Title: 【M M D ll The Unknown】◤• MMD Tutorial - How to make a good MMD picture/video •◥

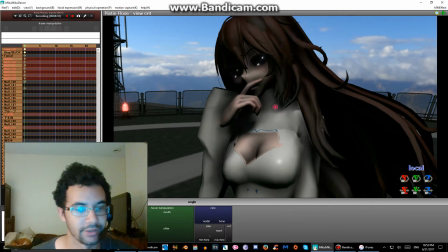But for people who want to make their models look a little cooler or a little scarier, then this is something that works here. This is the form that signifies that Julia is the one to control and not Katie.
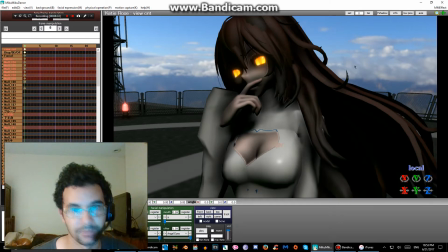See how it shines in the dark? Pretty cool. And I personally favor it.
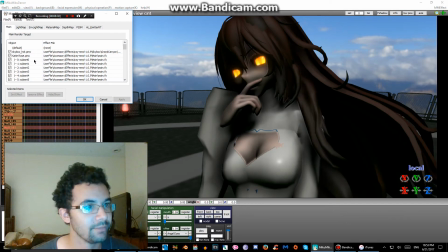But anyway,
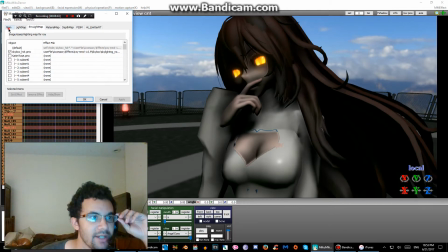once you load in other things, like I said, with main and Ray controller and the skybox, what you're going to do is you're going to go to environment light map, and you're going to go to the skybox and load this effect.
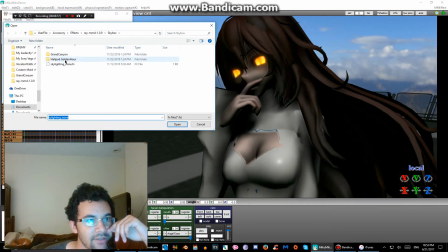Depending on whether you use the Grand Canyon or Helipad Golden Hour, you'll load in, for this is Grand Canyon, you're going to load the bottom one, it says Skylight HDR.
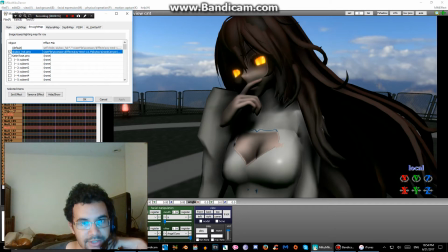Things should already brighten up and they shouldn't look as extremely dark as they are.
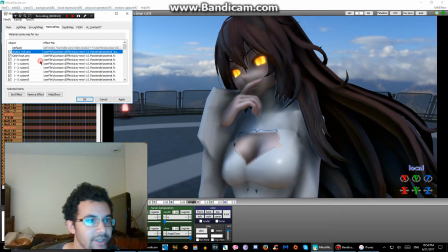Before I use the Ray controller to add a little more, I'm going to use this to make her skin look a little more realistic. Wrong thing.
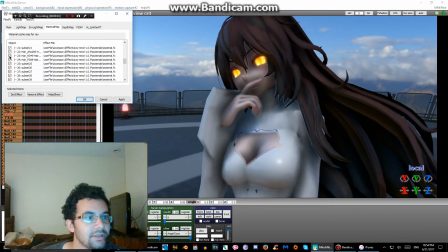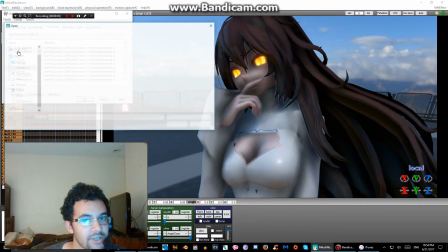You can do that if you don't know what part of the body you're looking for.
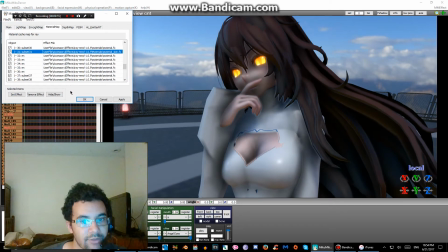So now her skin looks shinier and more realistic with the lighting.
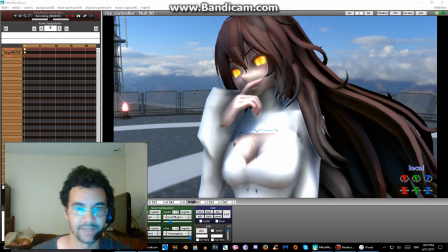Okay, now you're gonna notice that I just skipped ahead and everything looks a little shinier. You can actually see the sunlight shining on her. That's what this little thing from the ray controller does.
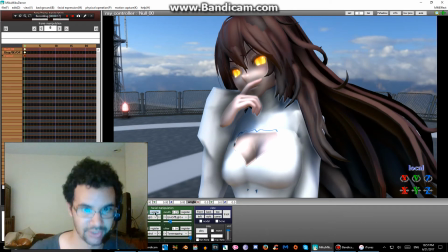Changes the lighting of everything so it looks more like she's actually standing in the sunlight and she's not just has a giant shadow looming over her life. There's other things here that you can use too, like vignette if you want to make it look like a darker kind of video.
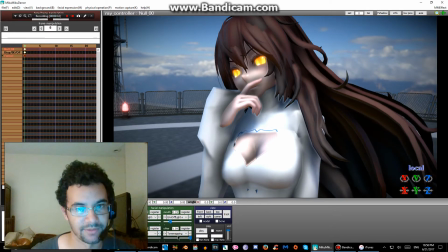Or if you want to use this to make it look like you're... Okay, come on, this version. If you want to make it look like you're on drugs or something, or like you're having a trippy, cool experience, then this version is your way to go.
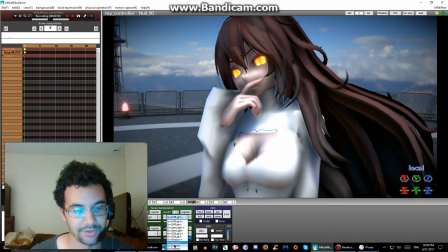You can move the background that you use with Ray Controller using this thing here. See how it moves? I know what some people are going to say. They're going to be like, but I don't want to use that backdrop.
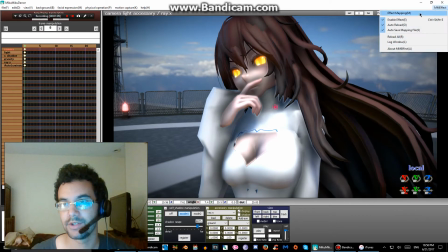Well, you don't have to. Something that you can do is go to Effect Mapping.
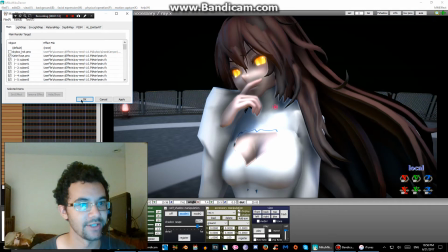You can hide it by unchecking this little box right here. And then you can load whatever
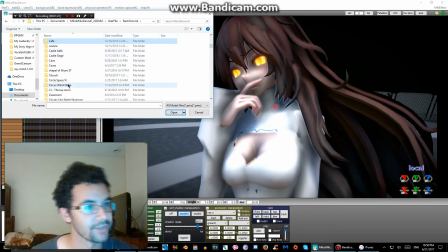sky dome you want to use. These are some of my favorite ones right here. I found these on Bullroll.
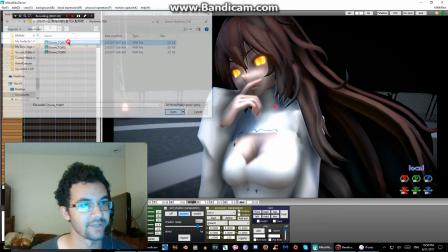You can just look it up, find them by looking up sky domes on bullroll.com.
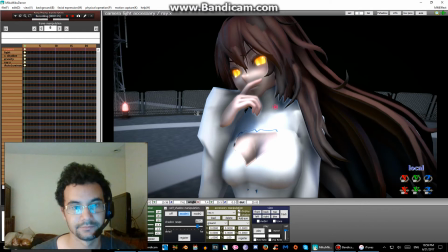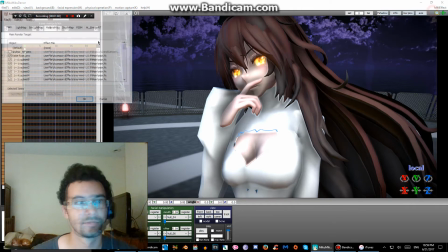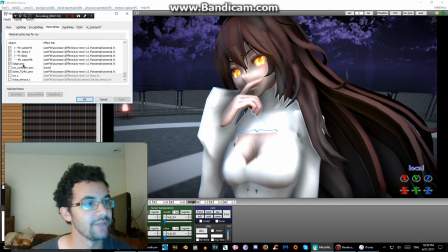You'll usually see these weird triangle things, but if you add the skybox material to them, on right here where I added the skin textures, the KD, then it makes it look a lot...
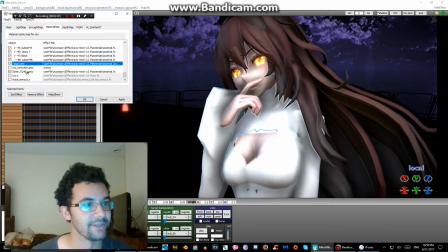Oh, I did it on the wrong thing, my bad. I meant to do it on the sky dome, not the skyscraper.
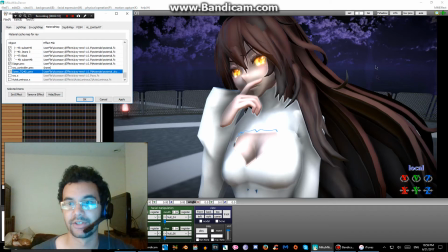And you'll see those diamond-looking things disappear, and now it looks nice and clear.
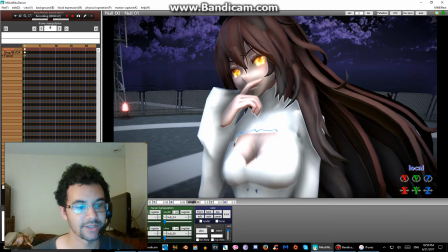And now she's in a gloomy night sky that fits her creepy ass eyes.